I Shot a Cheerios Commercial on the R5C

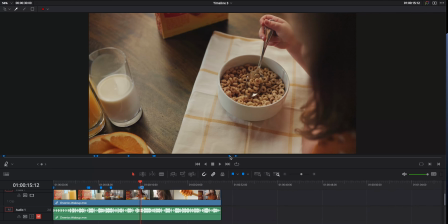Okay so
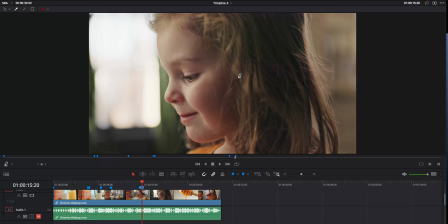we go to this shot here. This one I changed some things up when we went to the close-up. I think this is on a 70. And then to hold this window, I brought that 600x inside exposed for the window and then just keyed here from the front with the 600x.
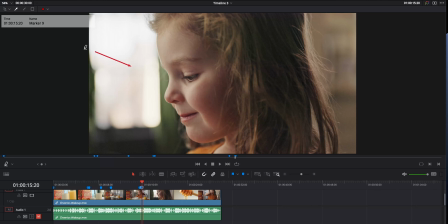So, in fact, I think what I did was moved. I may have moved our bounce over here and keyed with the 600x into the bounce to give her a nice nice
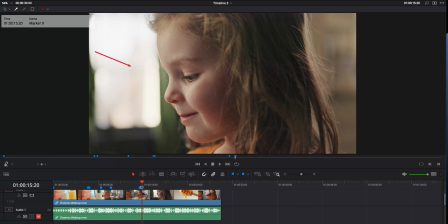bounce and then just let everything here on the back side kind of fall off to black because we were so close and again some haze back here for level
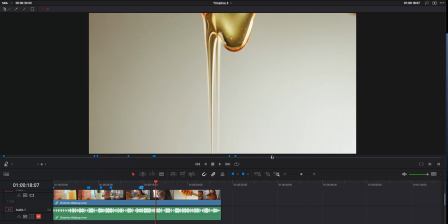handheld now here's the interesting This I do have some behind-the-scenes shots of. This was shot down in my kind of basement studio. And what we've got going on down here is some macro slow-motion shots of the honey dripping.
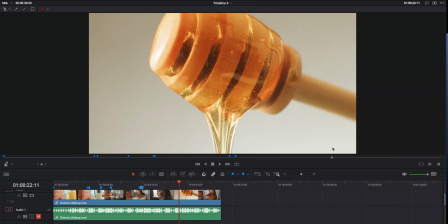And then our oats falling. These are two different setups. The honey's the same setup.
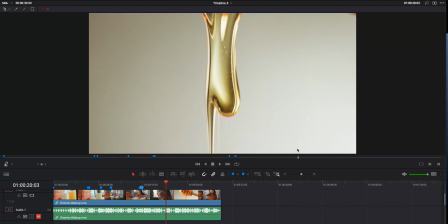Just zoomed in to the drip. And then here on the honey dipper. Now, in order to get the high frame rates that I needed here, I could not shoot the 8K raw.
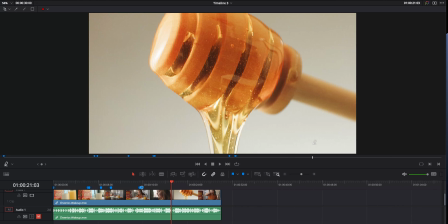So this was not shot in AK RAW. This was shot in the 4K 120, which is the max frames that you can get out of the R5C.
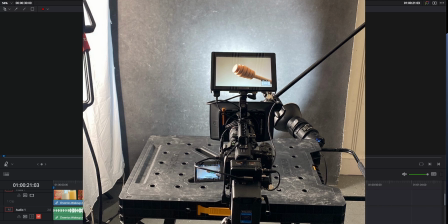I do not own a macro lens, so unfortunately what I had to do here was get as close as I could with the 24-70 and its close focus, at least on this shot with the Honey Dipper. So I think this was at 70 mil, as close as I could, and then zoomed in in post.
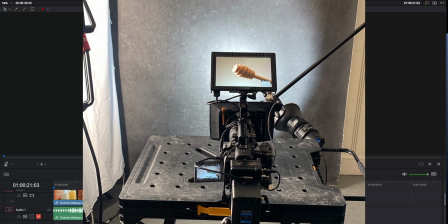So lost some of the resolution I would have preferred. You can definitely, I think, see it a little bit here.
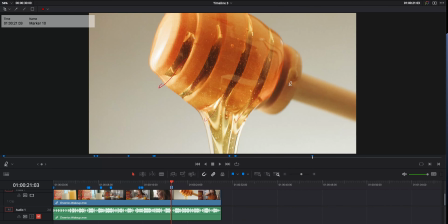This is starting to get a little bit soft. That's due to kind of blowing this up almost, you know, 200%. This video was mastered in 4K. So this shot is zoomed in. This was lit with, and I've got some behind the scenes footage of this so I'll kind of show it but we've got our big
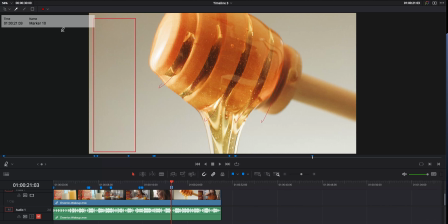bounce here we've got our 600x into that
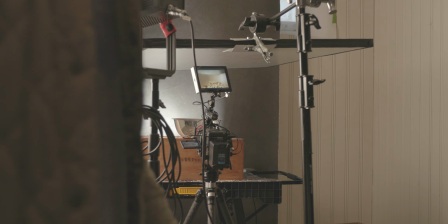bouncing and then bouncing back we can see some of that highlight right here and then falling off to shadow here towards
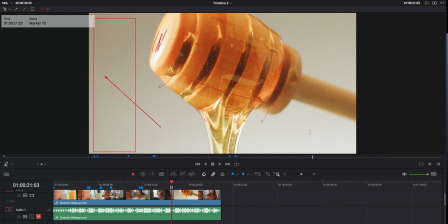camera which is what we want and then the background lit with the Hornet 200c kind
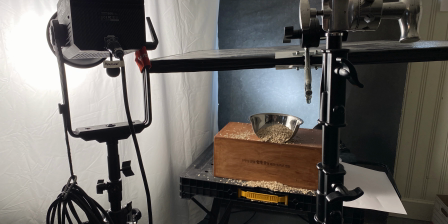of aimed up this way to just give us a little gradation falling off on the background.
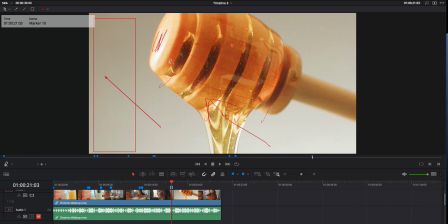And the background is this mottled gray background I kind of have, but because we're so shallow here, that just becomes a complete blur.
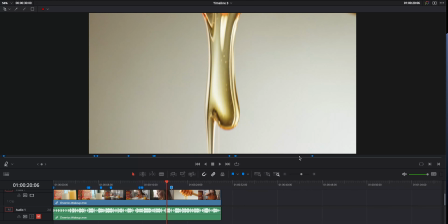So shooting the honey there, falling at 120. And same thing with the drip, just focused on a different area. And again, wish I'd had a little more resolution and clarity here on the drip,
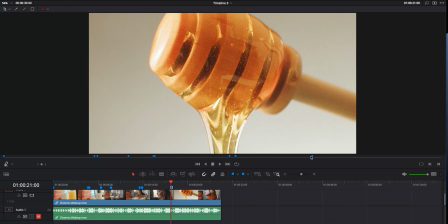but had to zoom in quite a bit just to not due to not having a macro lens this
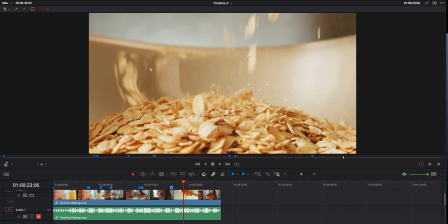gets real interesting with the uh with the oats here i had to cut the front half off of a uh a silver bowl here a metal measuring bowl cut the front half off of that so i could get the angle i wanted otherwise i'd
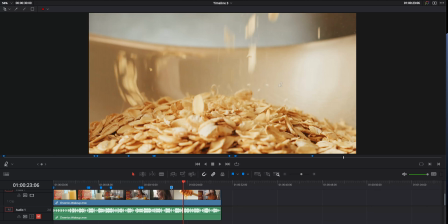be shooting down into the bowl and i really wanted to shoot up into the bowl so you could see the oats kind of falling um it makes it feel a little bigger like you're really immersed inside the bowl and also get a little bit of the background here so it kind of echoes what we were getting
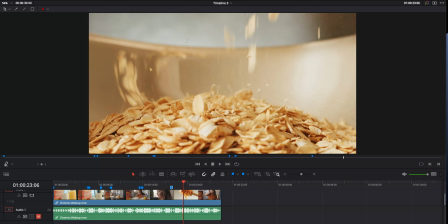a little bit with the with the honey so same setup on the background 200x shooting the background here the key thing and the hard thing here with this reflective surface was that this bowl sees everything it sees the whole room.